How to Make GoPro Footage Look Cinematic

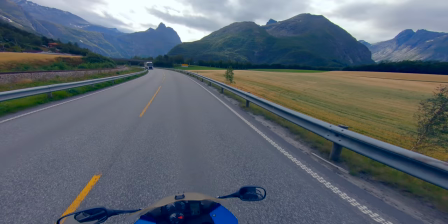In my experience with point of view footage, we want to balance seeing parts of the arms and hands with how much we can see in front of us.
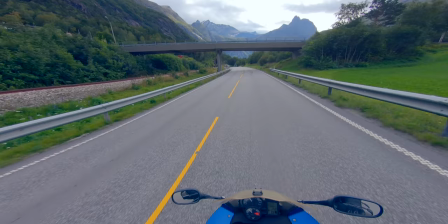I have found that point of view shots where the focus is on the scenic environment, it is best to have the camera on top of the helmet. shot.
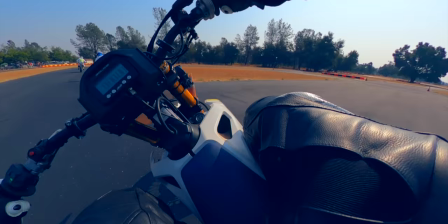Whereas a chin or chest mount is best if we want to focus more on the action happening in the shot.
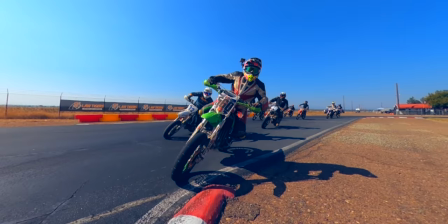Having a variety of shots from different angles really is key if we want to create something interesting.
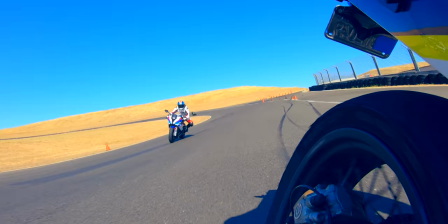Speaking of variety, in some shots we may want to mount the camera at an angle for effect.
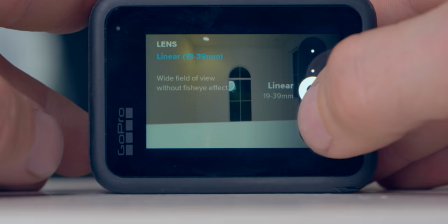Other times we may want to have a level horizon.
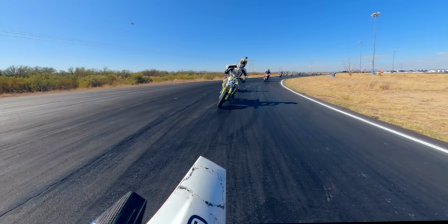We can get horizon leveling with the Hero 9 in linear mode up to 45 degrees, and with the add-on lens you can get this in 360 degrees.
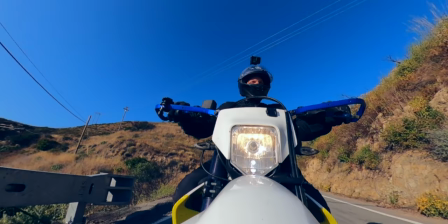360-degree horizon leveling is also possible with the Max. It can create a really cool effect if we move in relation to the camera.
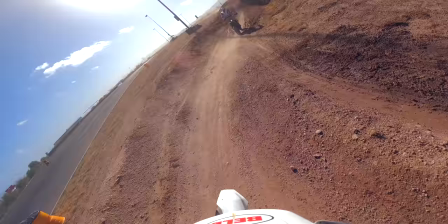For a lot of point of view footage, we may not want to have a level horizon, because we lose some natural movement of the camera, which adds to the action.
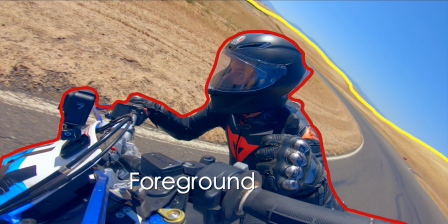In order to create interesting shots, we want to use layering to show the three-dimensional environment. Layering can be thought of as foreground, middle ground and background. The foreground is the closest to the audience's eye. The middle ground is between the foreground and background, and the background is spaced far away.
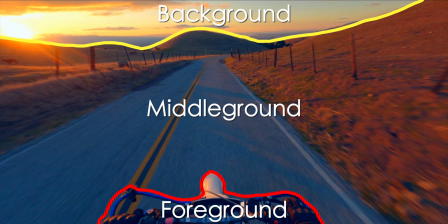Seeing parts of arms and hands in point of view shots is an excellent example of layering.
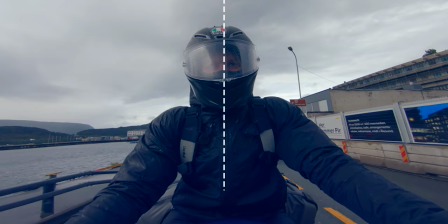When it comes to the position of different elements within the frame, I have found two techniques really useful.
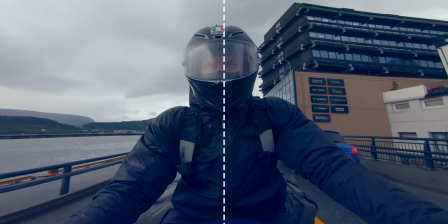The first technique is center framing, where we have the focal point of what we are filming in the center of the frame. I find this technique very simple to implement and it's very easy for the audience to understand where to look.
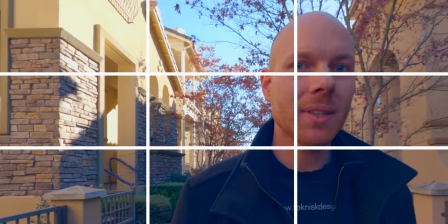Another useful technique is the rule of thirds.
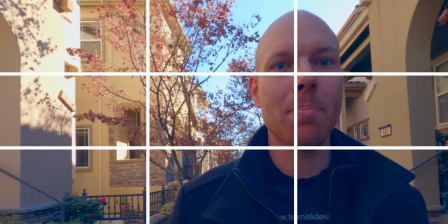Here, we think of the image as divided in 9 equal parts by 2 equally spaced horizontal lines and 2 equally spaced vertical lines.
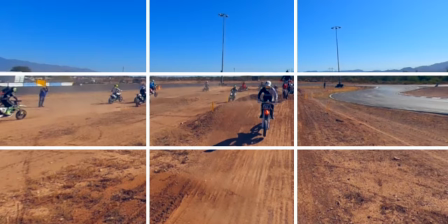The rule of thirds states that important elements should be placed along these lines, and at their intersections.
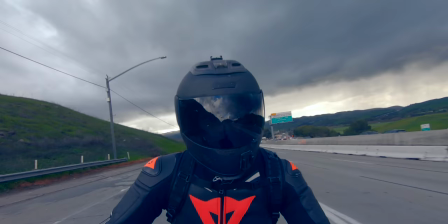You can activate the grid function on your GoPro to see the lines you use to apply this technique.
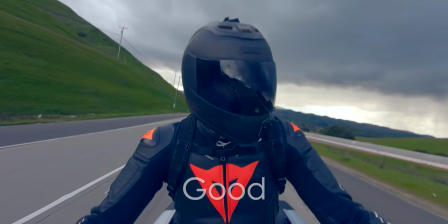Another thing to consider is how far away the subject's head is from the top of the frame. We don't want too much space here, as it makes the person look really small. Now let's have a look at the settings available in the camera and set up a couple of different profiles based on the types of footage that we're going to capture.
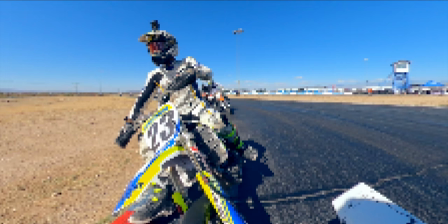So first up, resolution. So a digital image is made up of a grid of individual pixels representing a color.
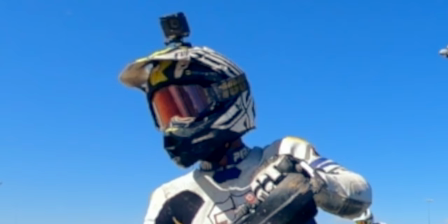If we zoom in really far in our footage, we can see these individual pixels.
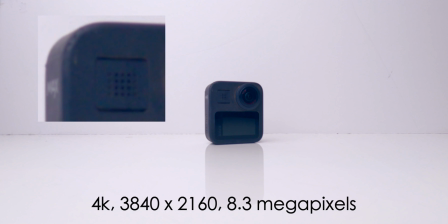When we pick a resolution, we are picking the amount of horizontal and vertical pixels that the footage will be represented by. So for example, in a 16 by 9 aspect ratio, 4K with the GoPro is 3840 times 2160. It's easy to assume that a higher resolution automatically means we get a much higher image quality.
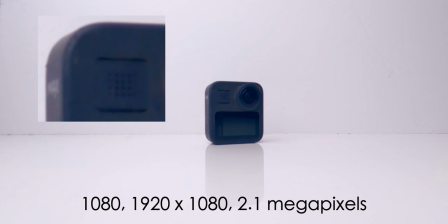But the difference is not as noticeable as we might expect. The difference between 5K and 4K is barely noticeable.
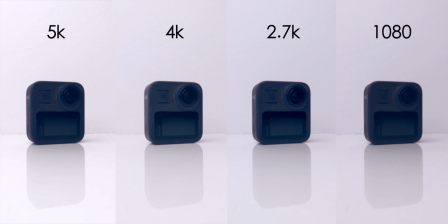4K to 2.7K is not that noticeable either. When going from 2.7K to 1080 we can now see a clear difference.
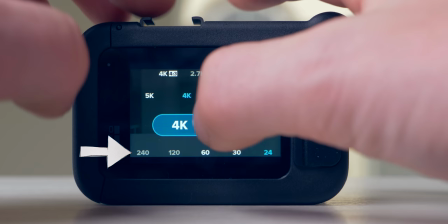When we pick our resolution, we want to consider the frame rates and fields of view available.
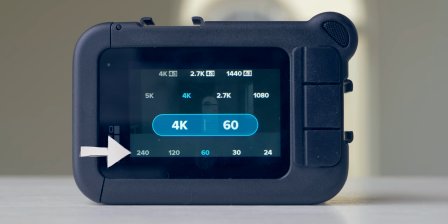In my experience, I would rather compromise resolution than any of those factors. We discussed frame rates earlier. I mostly shoot at 24 and 60 frames per second.
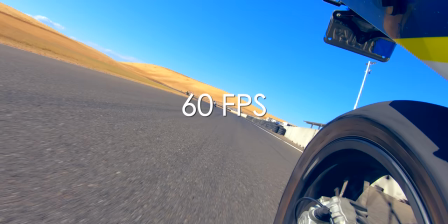For activities where the camera moves around and shakes a lot, I would recommend shooting at 60 frames per second.
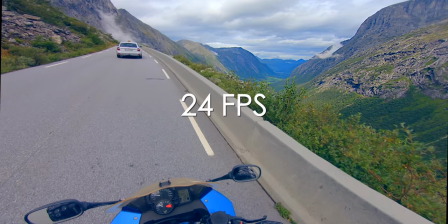If not, 24 frames per second is my go to, as that is also what I publish all my videos in.
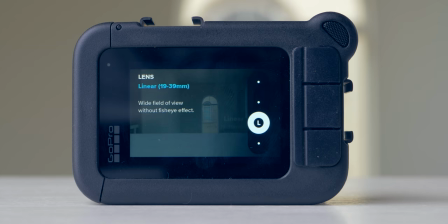We have also discussed fields of view, or what GoPro calls lens. For any type of footage where we're just talking to the camera, I would recommend using the linear setting,
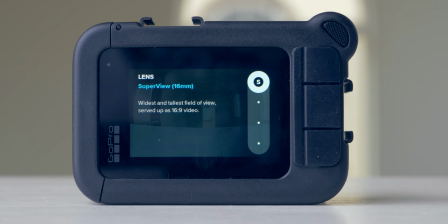and when shooting any type of high speed activities, I recommend using the largest field of view possible, which is either super view in 16x9 or wide in 4x3.
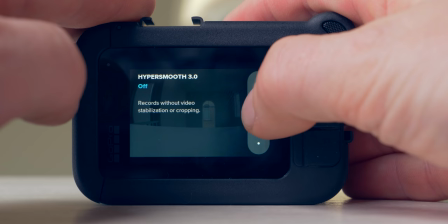For stabilization, if I use the in-camera stabilization, I always have this in the on setting, never high or boost.
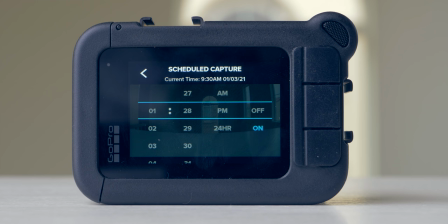This is because the higher settings tend to crop the image too much.
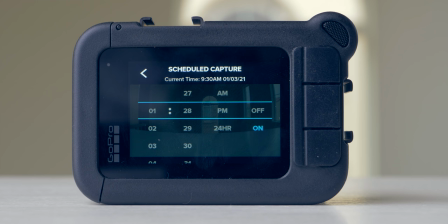It's possible to schedule when the camera starts recording to set a time limit of how long it should record. I never used these functions myself, but I can see some people finding it useful. We can set a time limit for how long the camera will record, which could be useful if we want to make sure we don't run out of memory.
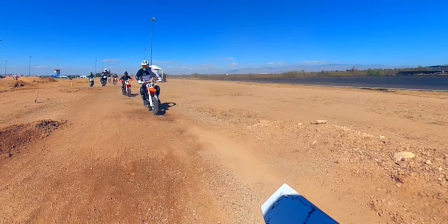It is also possible to set the camera to record up to 30 seconds before the record button was pressed.
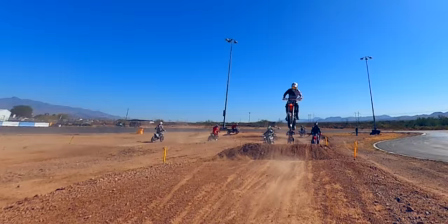I don't use this function since I mostly capture footage of me riding motorcycles, so won't be able to press record when something interesting happened.
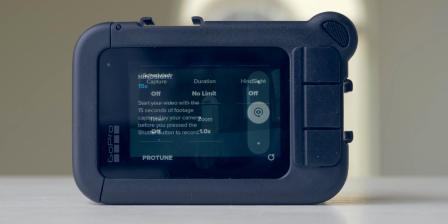I always start recording way ahead of time.
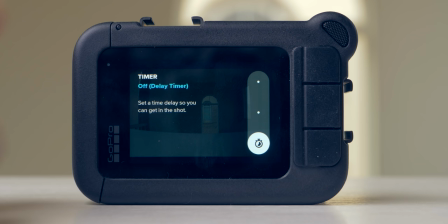We can set a timer delay if we want the camera to start recording a couple of seconds after we press record, which I never use.
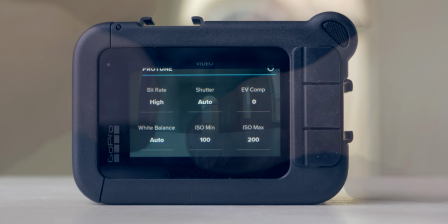It's possible to zoom, but it's purely a digital zoom, worsening the quality of the footage.
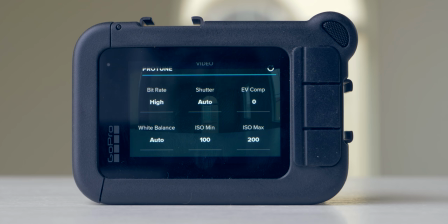I always have this set to 1x. Bitrate is the amount of detail that is stored per unit of time. A higher bitrate means the footage will contain more details. But we also get larger file sizes.
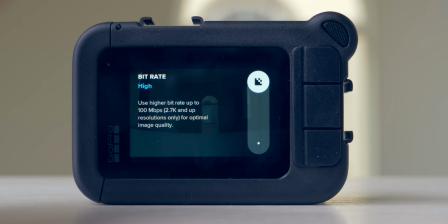When looking at footage straight out of the camera without uploading it anywhere, the difference between standard and high bit rates are barely noticeable.
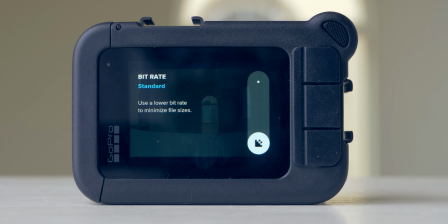However, what I have noticed is that when uploading to YouTube I get significantly less compression artifacts if I use the high setting. Therefore, I always use the high setting. We talked about shutter speeds earlier. EV comp means exposure value compensation.
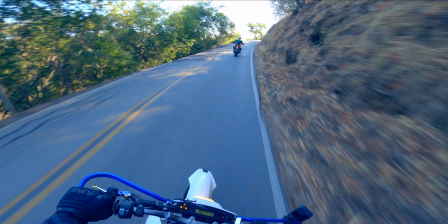This affects the camera's auto-calculated exposure, which is very important if we allow it to set the exposure.
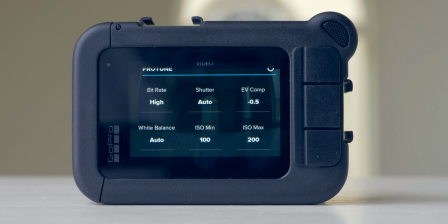When the GoPro is left to figure out the exposure, it always overexposes. Therefore, I always have this set to negative 0.5.
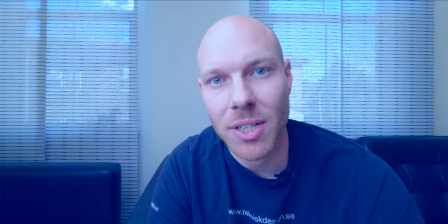White balance is about setting the color temperature in such a way that primarily skin tones look natural.
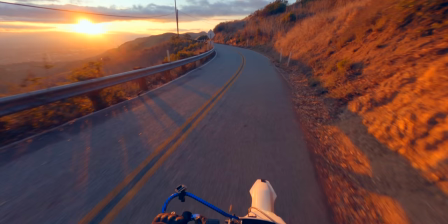In different light conditions, such as a bright sunny day at noon or at sundown,
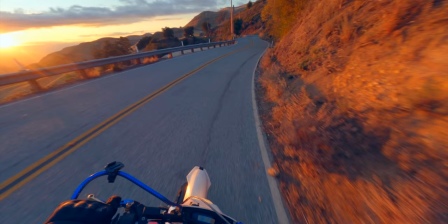we have to adjust the color balance so that the image is not too warm or too cold.
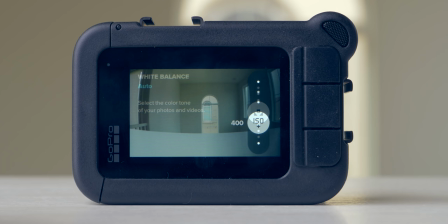I always have this set to auto, and on rare occasions make adjustments in post. We talked about ISO earlier.
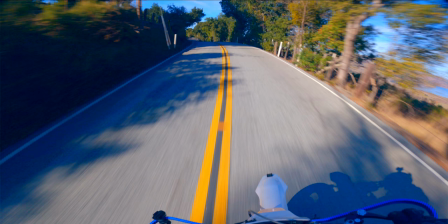I always have this set to 100 min and 400 max. The sharpness setting defines how much contrast we add between the edges. When the camera is sharpening the footage, it is artificially adding lines to make the image look like it's more in focus.
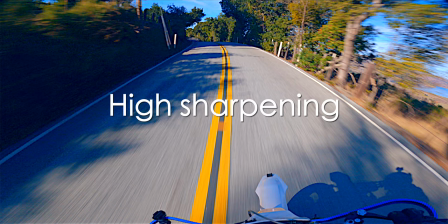So in other words, an image with a lot of sharpening does not contain more details. Rather, there's just more contrast between the edges.
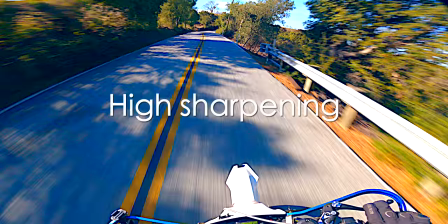But then, don't we really want sharp footage? I think we want footage that is in focus with a lot of sharpness in the right areas.
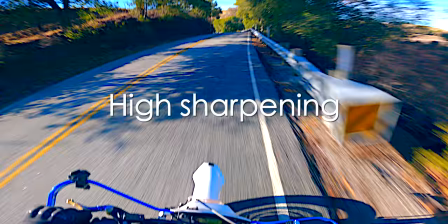For example, a lot of high speed footage looks really bad with the sharpness set to high.
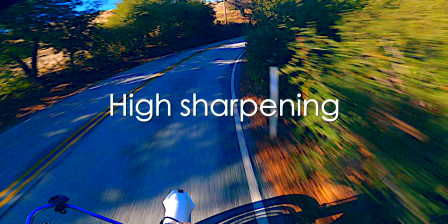It ends up looking really jarring. There's too many contrasty black lines flying by.
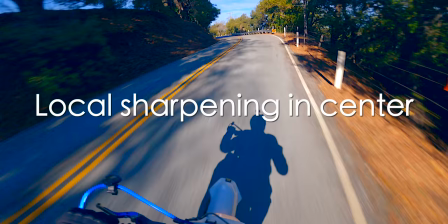For this type of footage, I always have sharpening set to low. I then add sharpening where I want the audience to look.
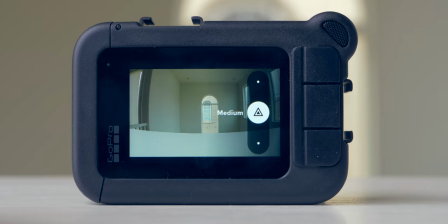That way we get beautiful soft motion blur on the sides and a sharp center.
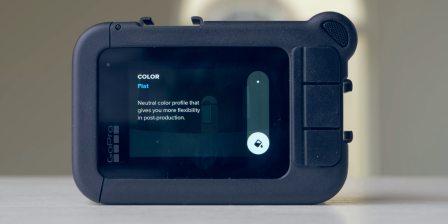If I don't want to post process the footage too much, I always set this to medium. The color profile setting allows us to choose from the GoPro color or flat,
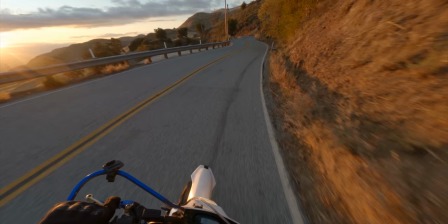which captures more details in shadows and highlights, allowing us to color grade the footage more extensively in post.
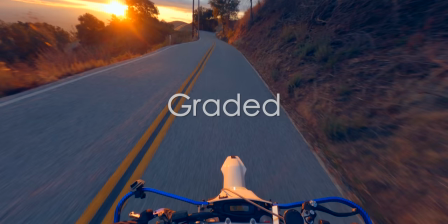The color profile affects the entire mood of the shot. If we really want our footage to stand out, then we need to color grade it.
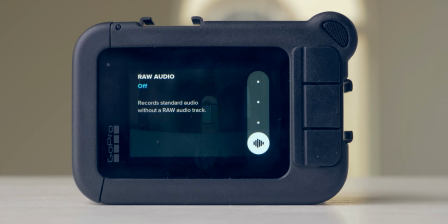I always shoot in flat, since I always color grade my footage. Raw audio allows us to record an audio track with no processing. I like to have this on and at low, as I always use an equalizer and apply noise reduction as well as compression in post-production.
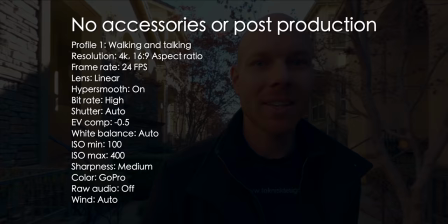Now let's set up some profiles based on the activities that we're going to capture. First, here are three profiles with no extra accessories in minimal post-production.
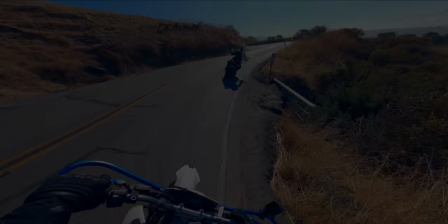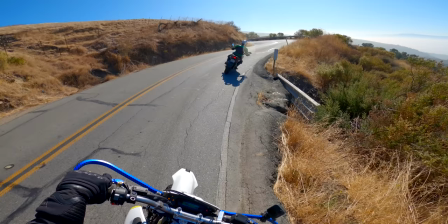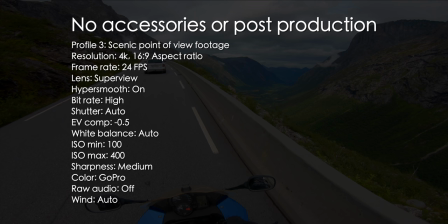Now, here are three profiles where we have access to ND filters, an external microphone and we're going to do a lot of post-production.